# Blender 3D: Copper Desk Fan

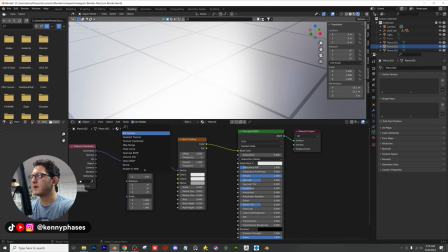41:20 All right, hold on. I'm going to add a bump node. And I am going to plug in my color into, I believe, the height, and then the normal into the normal.
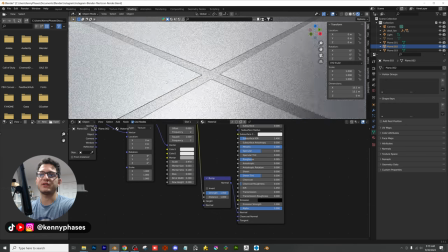41:30 Yep, now we have that. And then all we have to do, it's kind of hard to see, is we're going to go ahead and mess with the smooth. We have to make that one, and then we can kind of adjust from there. And then where's the other thing?
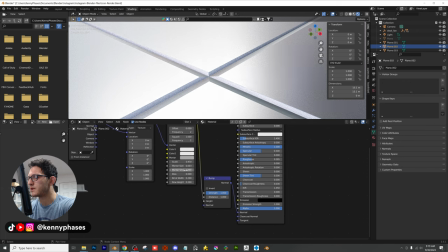41:44 Mortar size. Yeah, we can mess with the mortar size. Let's go ahead and just see what that looks like.
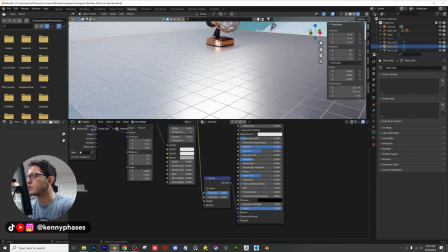41:48 It's kind of hard to tell, but there are actual noticeable ridges now that actually have dimension to them.
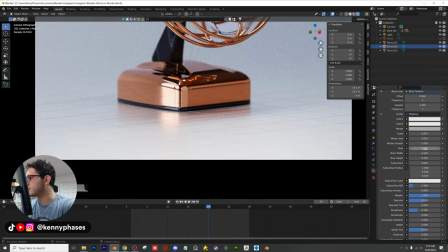41:54 So that's a little trick that you can use. And then if you want, you can also adjust the scale a little bit more.
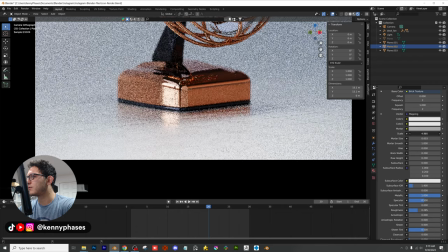42:01 Maybe like a bigger scale, smaller scale. That might be nice.
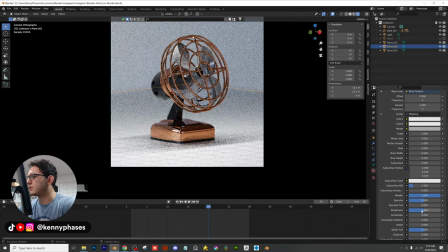42:06 And you can just do what I do and just spend way too much time on this to the point where you'll never complete your project.
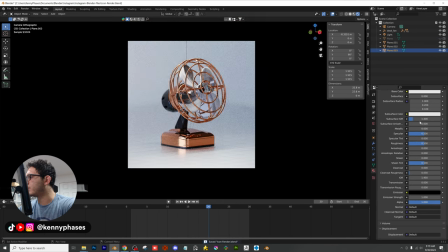42:13 And then for the background, I might even just really quickly see what this would look like as an emissive material. Way too much. But again, experiment around, guys. Have fun with it. I do want to show you one last thing, even though I said I was done.
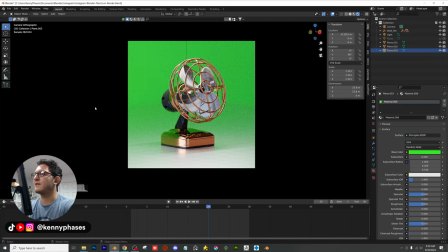42:28 See how if I change the background color, we can still have that nice fade in because of the depth of field.
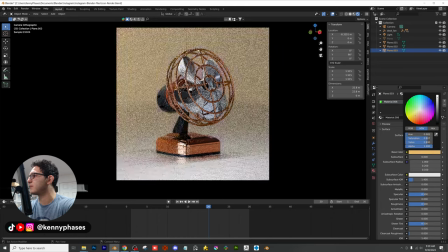42:35 So if I wanted to, I could make my accent color be like a nice gold, right? Or a nice like burnt, like orange possibly. And the reason we're getting that gradient is because of the depth of field. So there's just a lot of really fun tricks we can use and a lot of great ways to not finish our project because we can't decide on what we want.
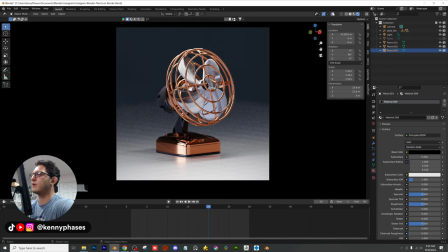42:54 Notice how if I make the background black and I turn off my overlays, now we still have that faded look. And that looks nice too. There's really just the lighting. Like, I could talk about lighting for an entire hour.
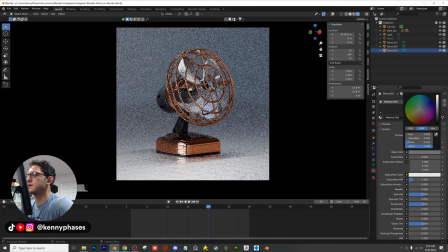43:05 Just messing around with the different ways we can do things. That has a nice feel to it because we have like a nice gradient.
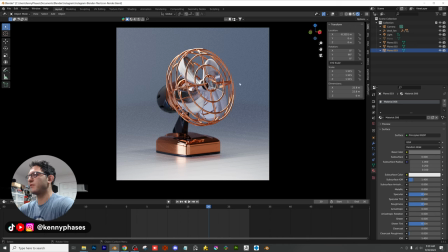43:12 But again, artwork is never finished. As you guys know, if you've ever been to art school, they always say your artwork is never done. I could work on this for a whole nother hour. I have no idea how long we've even been working on this for, but I just think it looks fantastic.
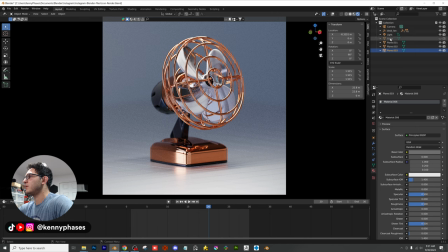43:25 And I'm really happy with the way this came out. The only other thing I'll probably do is just mess around with the light position a little bit more.
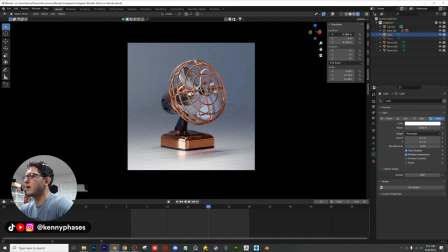43:33 Right now I have my area light selected. You can see that if I move my area light, it just completely changes the way this looks, right?
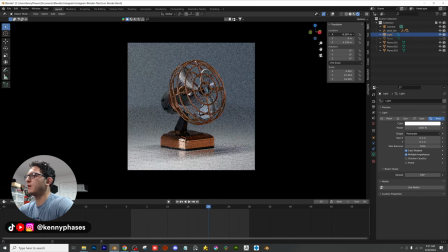43:40 This is more of a front angle. This is like an overhead angle here. And this is like more of a backside angle.
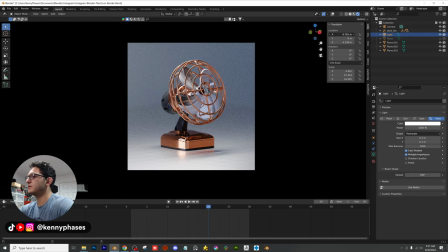43:48 I kind of liked where we were in the beginning, maybe just slightly less. Again, look at the difference. Look at the difference. Or turn the light off altogether and you're just using your HDRI lighting. But I personally like this. I'm also going to scale it on the X just a little bit.
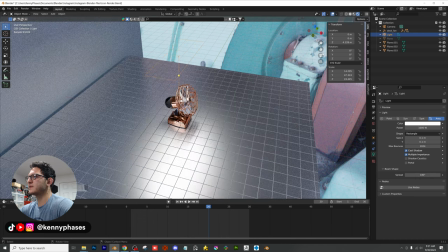44:08 Oh, I have my overlays turned off. There we go. All right, that's a little bit wider of a light, and I think that looks nice.
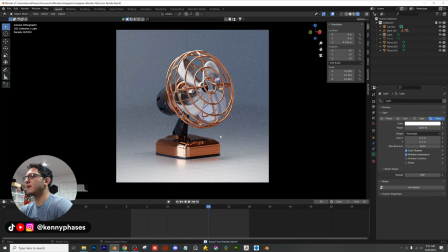44:16 I think I'm going to call it on that. I'm not adding anything else. If I did, it would just be some kind of video overlay.
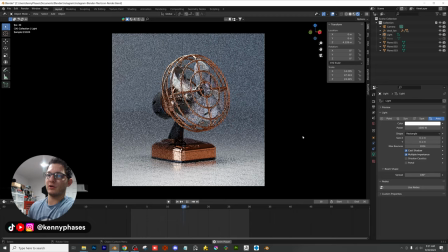44:22 So let's go ahead and play this back. You're not going to get the motion blur right now, but we do have a nice, subtle fan animation. Again, the animating part, took the least amount of time. The most amount of time was me deciding what kind of colors I wanted to use, what kind of lighting.
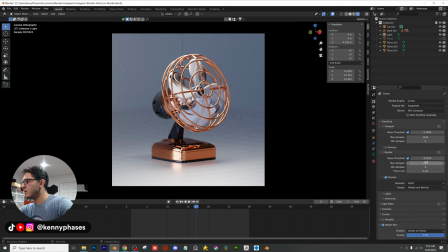44:38 Let's go ahead and render this at 300 samples and just see what we get.
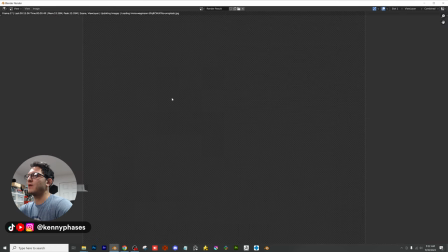44:43 And then if we need to, we can bump it back down to save on render time. Overall, this full render shouldn't take more than 20 minutes.
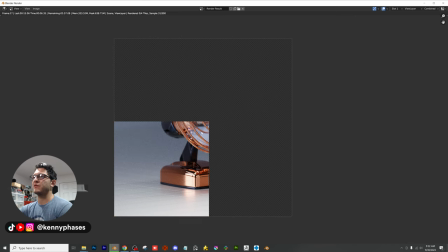44:51 Right now it's saying about 3 minutes for this render. It will jump down in just a moment here. So let's go ahead and give this a second.
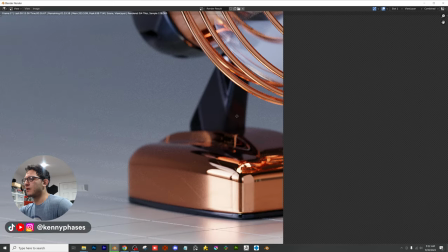45:00 And you can see already the quality is better. And really, when you enable that depth of field, you're really getting the next level up.
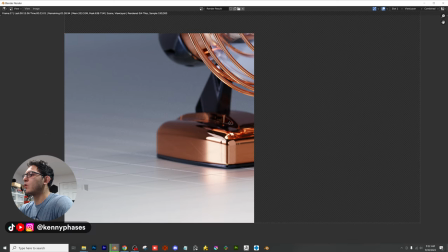45:09 In my opinion, I don't know why you wouldn't use depth of field. The only reason I wouldn't is if I had such a wide angled shot that I'm not very close to an object.
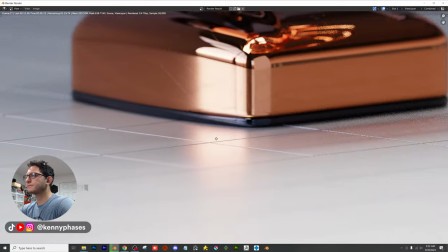45:19 But this looks really nice. Look at this. And then we zoom in on the actual fan itself.
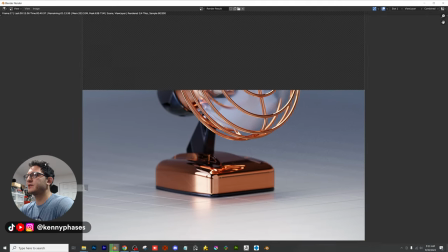45:27 And once that denoiser kicks in, oh, buddy, that's going to look good.